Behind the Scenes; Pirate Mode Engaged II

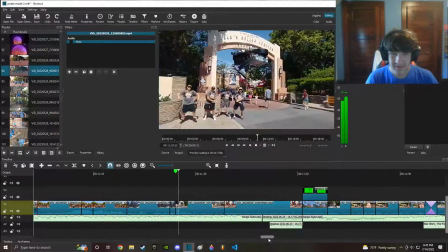(45:49)
Oh my. This is so delightfully awkward.
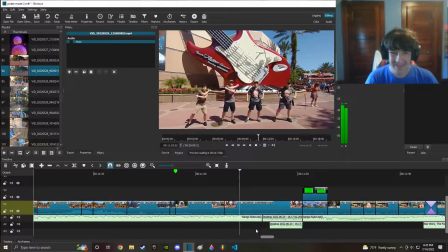(45:55)
I didn't even expect this. I made this video and I didn't expect it to be this delightfully awkward. Oh my god. You know what? In the description of this video,
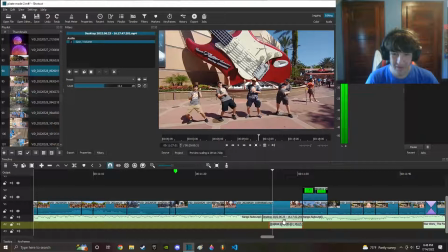(46:07)
there will be a link to just the entirety of Pirate Mode Engage 2 with no audio whatsoever.
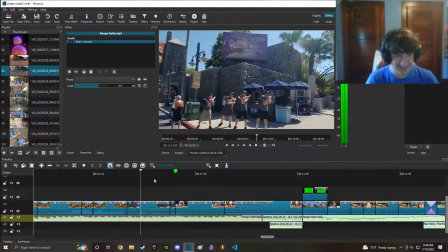(46:15)
Can experience it as it was meant to be experienced, with absolutely no music.
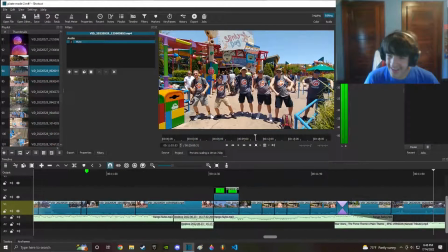(46:21)
No, that's not true. But wow, that's even worse than I was expecting.
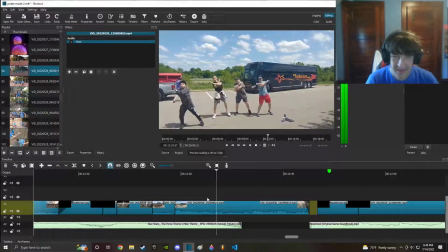(46:27)
And but yeah, basically, imagine like the entire. This is what it was like for every shot. You just saw that, but you know, this is what it was like every single time.
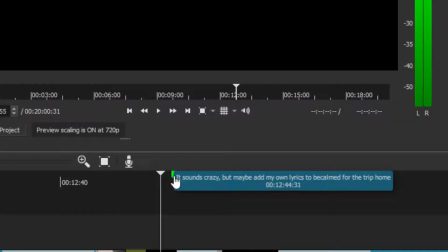(46:39)
This part, I never did this. It sounds crazy, but maybe add my own lyrics to be calmed for the trip home.
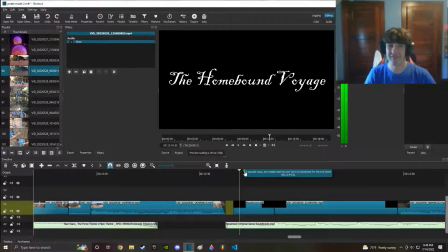(46:46)
I had an idea, like I'd write sort of like a thing about the trip to be calmed, and then I figured out Be Calmed already had lyrics, and then I remembered a very crucial detail, which is that I cannot sing for anything.
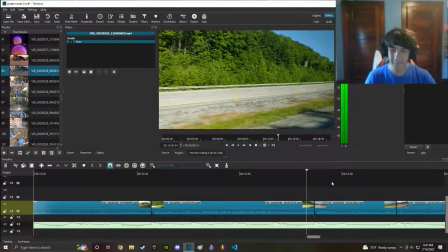(46:59)
The two last things you want to hear, though, are my voice singing and my voice singing this note.
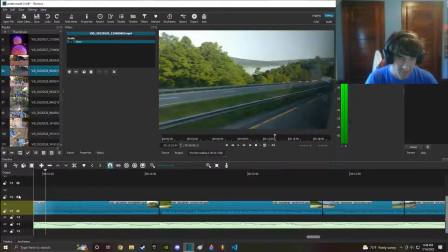(47:09)
That ain't happening, dog. The part I sort of realize is the distance gets progressively less.
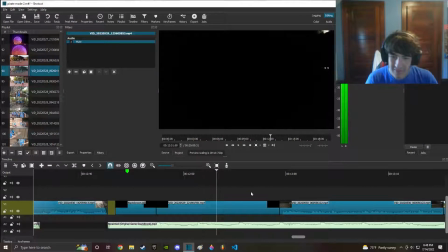(47:15)
We left at like close to dusk, right? So this part to this part's a significant amount of time.
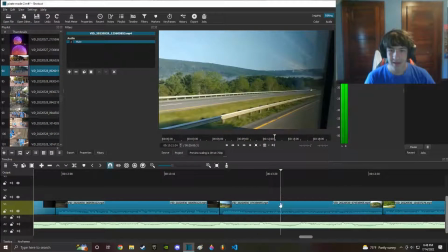(47:22)
And from like early morning to like significant like sun in the sky was much less time. And then from like the mountains to like coming out of them, that's even less.
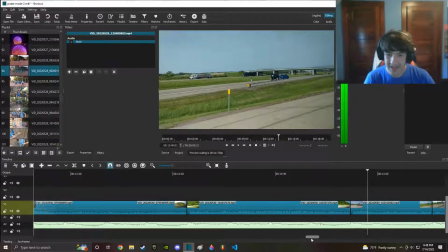(47:33)
And from this part to here is about the same amount of time,
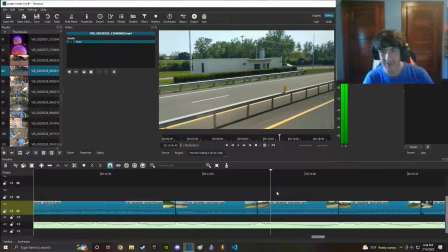(47:38)
but then the distance from this shot and this shot is literally like less than a minute. And from this shot to this shot, even less.
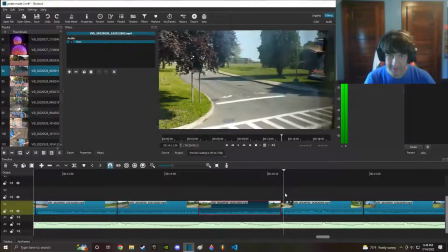(47:45)
I think that's like 10 seconds. And then it's a bit longer from here to here, but after we turn into the school, it's literally like,
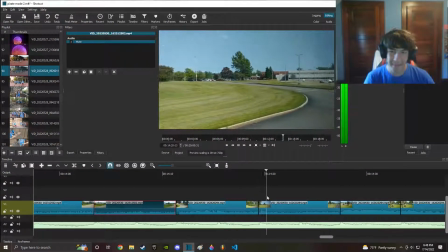(47:54)
it's second by second shots.
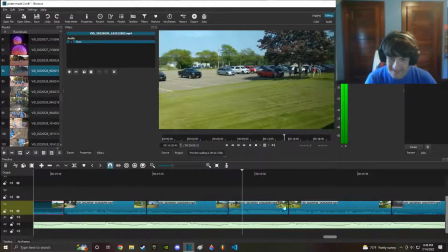(47:56)
Like these are, it just changes on the drum beat, and eventually, once you get here, there's no journey left to make. You're done. So like, the whole like journey's done. You hear the drum beat. I even made the cut to like cut to another part, but I don't need to, because like it's done.
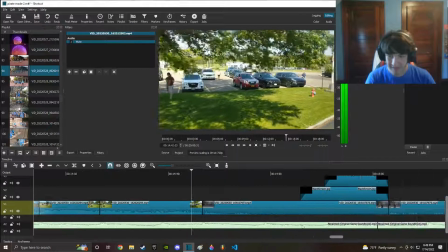(48:14)
There's no more to do. We are finished with the journey in all respects. This part's bar none, I think.
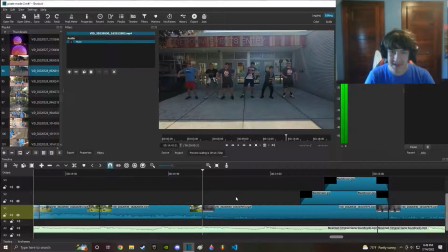(48:22)
Maybe not my favorite, but the best shot of the video, because it perfectly conveys like the end. We're like, we've done this joke. We've done it for long and hard. I was super sick. We all like spent a lot of time doing this joke together, and now it's time for the joke to be over.
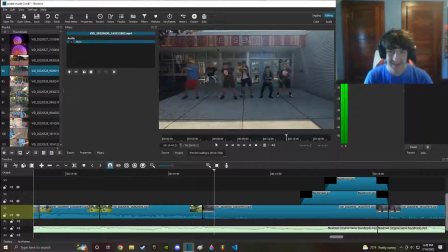(48:41)
So you can see, like, I'm the first one to stop. I'm sort of the leader of this whole thing, but you can see I like lose the energy in my swing, and then I stop altogether. I look around. It takes a while because we've been out of sync the whole video, of course.
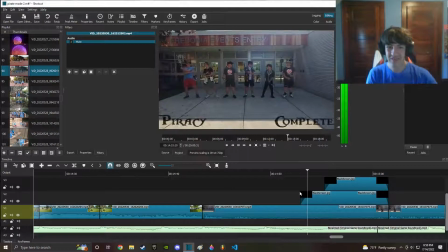(48:56)
It takes a while, but eventually we all stop. There's like a handshake scene, and we all go our separate ways.
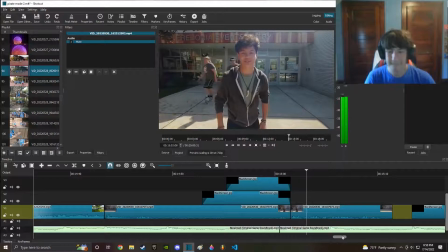(49:04)
It's how it has to be. It's all over.
Series you have just witnessed are events that took place caused many of our peers and ourselves pain.
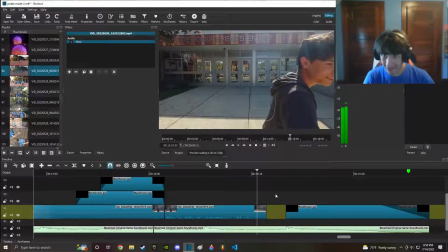(49:13) Good night, Yarge.
That though, that was completely unwarranted. I didn't ask him to do that. I didn't even suggest to anyone that they did that.
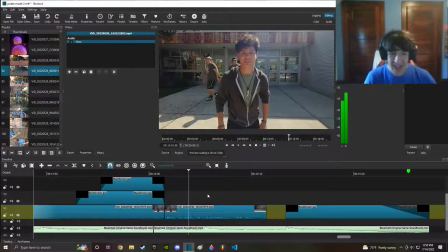(49:24)
He just walked right up and he starts giving a speech, and for some reason Drax Sparrow's going back into the school. I don't know what he was going to get, but it took him a while, because you can see here he disappears behind there. That's him behind the doors trying the other doors, but they're locked. Yeah.
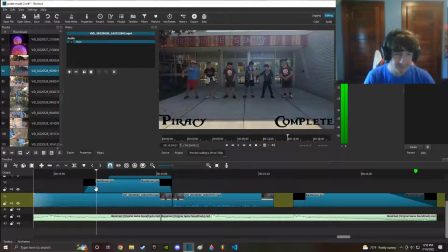(49:43)
But it's an unscripted speech after just a beautiful moment that I made with everybody there. It was an absolutely incredible experience working with all of these guys.